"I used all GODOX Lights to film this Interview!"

Hey guys, it's Arthur Images here and today I want to take you behind the scenes of a recent interview that I had to shoot.
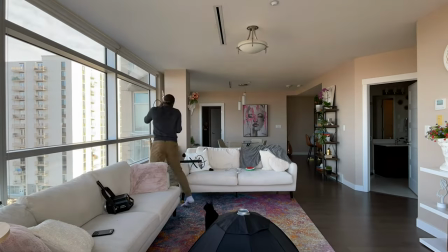(0:08)
Let's get into it.
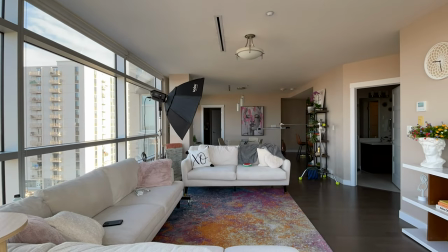Okay, so for this interview I wanted it to be light and bright. I wanted it to give a really warm feeling.
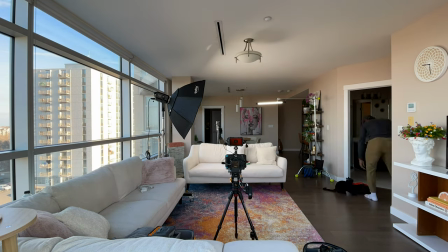(0:28)
One of the challenges that I had was by the time I had to
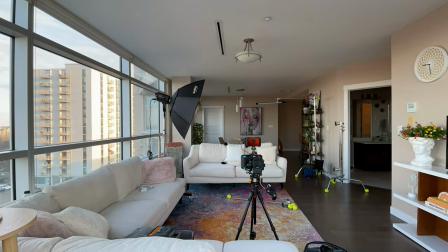(0:33)
set up to start getting ready to film the interview the
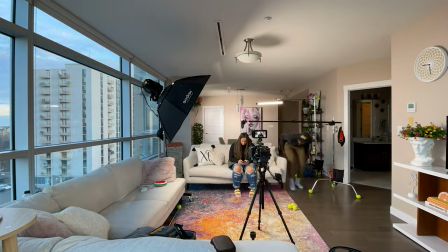(0:38)
Sun was going down and the location that I'm filming this interview in it's got a lot of windows a lot of natural light which would have been great for
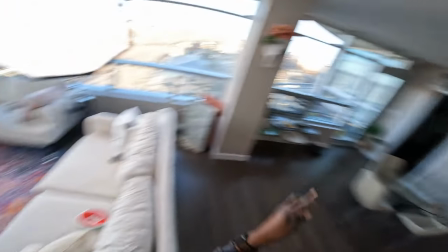(0:46)
this shoot but I knew by the time I would set up and would have been ready to hit record the Sun would have long dropped out of the sky so what I had to do was use my lights to really give me the look that I wanted. So the first light that I want to talk about is the key light. The light that I used for this was my Godox Noled M600D.
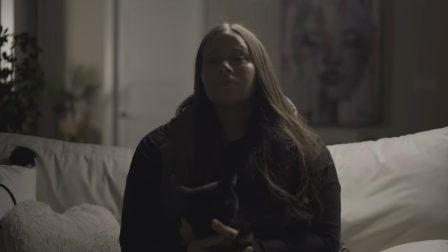(1:15)
It's a 600 watt COB light from Godox. It's great.
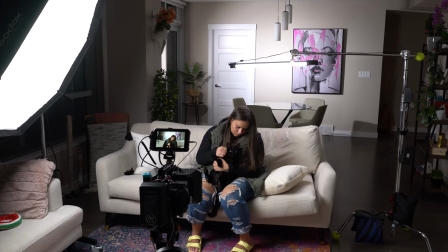(1:20)
It's got a lot of power. I place it ahead of my subject so that it's not pointed directly at her in the soft edges of the light will just sort of wrap around her face and give her that nice exposure.
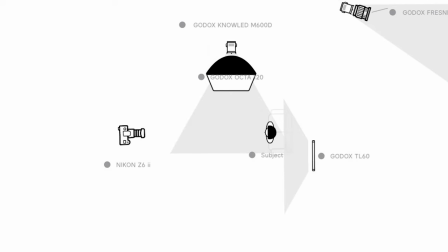(1:35)
So you can see from this diagram I just have the soft box off to the side and slightly ahead of her.
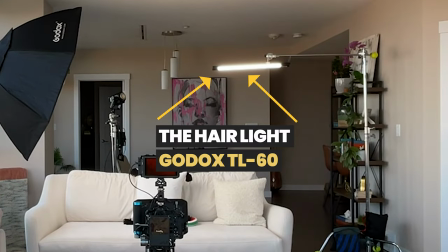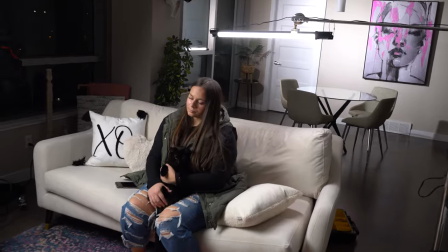(1:48)
So I love using these Godox TL60 tubes because they're really lightweight and what that allowed me to do is just boom this light in just
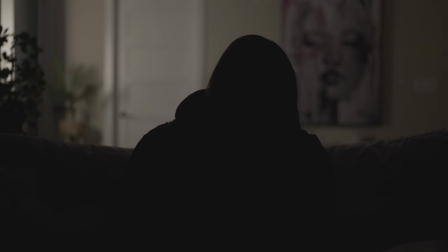(1:56)
off to the backside of her subject to highlight her hair and her shoulders which just made her separate from the background a little bit and add definition to
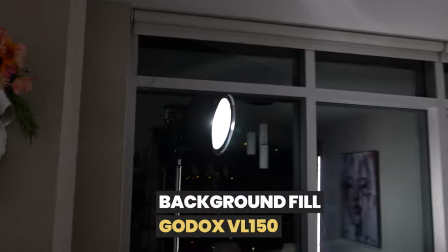(2:05)
the shot. Now the next light I used in this setup was my Godox VL150.
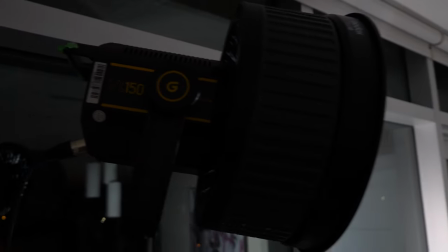(2:11)
It's 150 watt light and it's small and compact and what I used it in this setup was to illuminate the background of the room that we're filming the interview in. Now to help with that I needed to spread the light fairly evenly across the wall in the background. And I grabbed my Godox FL-S10.
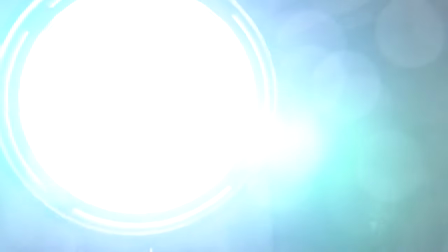(2:35)
It's a Fresnel lens that came with the Godox 600D.
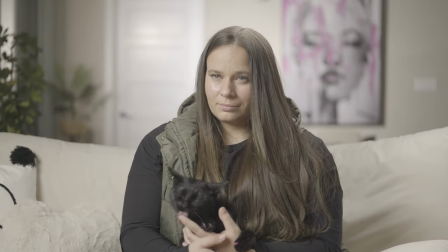(2:40)
And I just popped that onto the front of the 150 and with a 35 degree beam spread from the Fresnel lens, what it was able to do was give a wide area of coverage on the back wall and give a good light spread there.
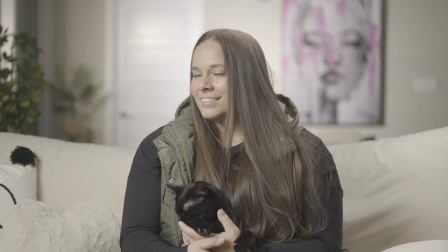(2:55)
Now I'll use two more lights in the setup. I added the TL60 tubes to the window frame.
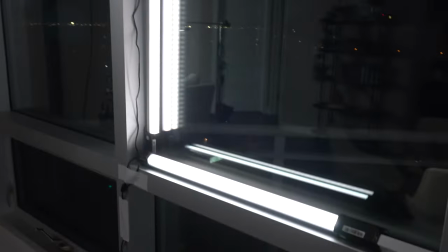(3:02)
I just put them to sit in the windowsill to
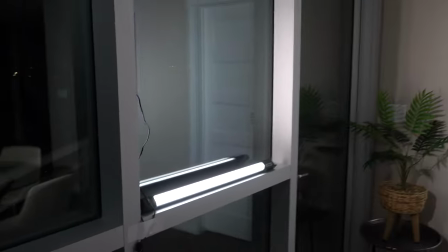(3:05)
illuminate that window and give a feel like there's some ambient light coming in from the outside. We were up on the sixth floor for this shoot so if you're on the main floor it would have been a different story I would probably have put the Godox 150 and some other lights outside but that was not an option.
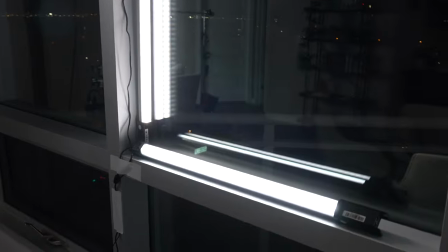(3:24)
So putting the tubes in the windowsill was my best effort into adding some more illumination to that left corner of the frame. Now let's take a look at what the exposure was looking like.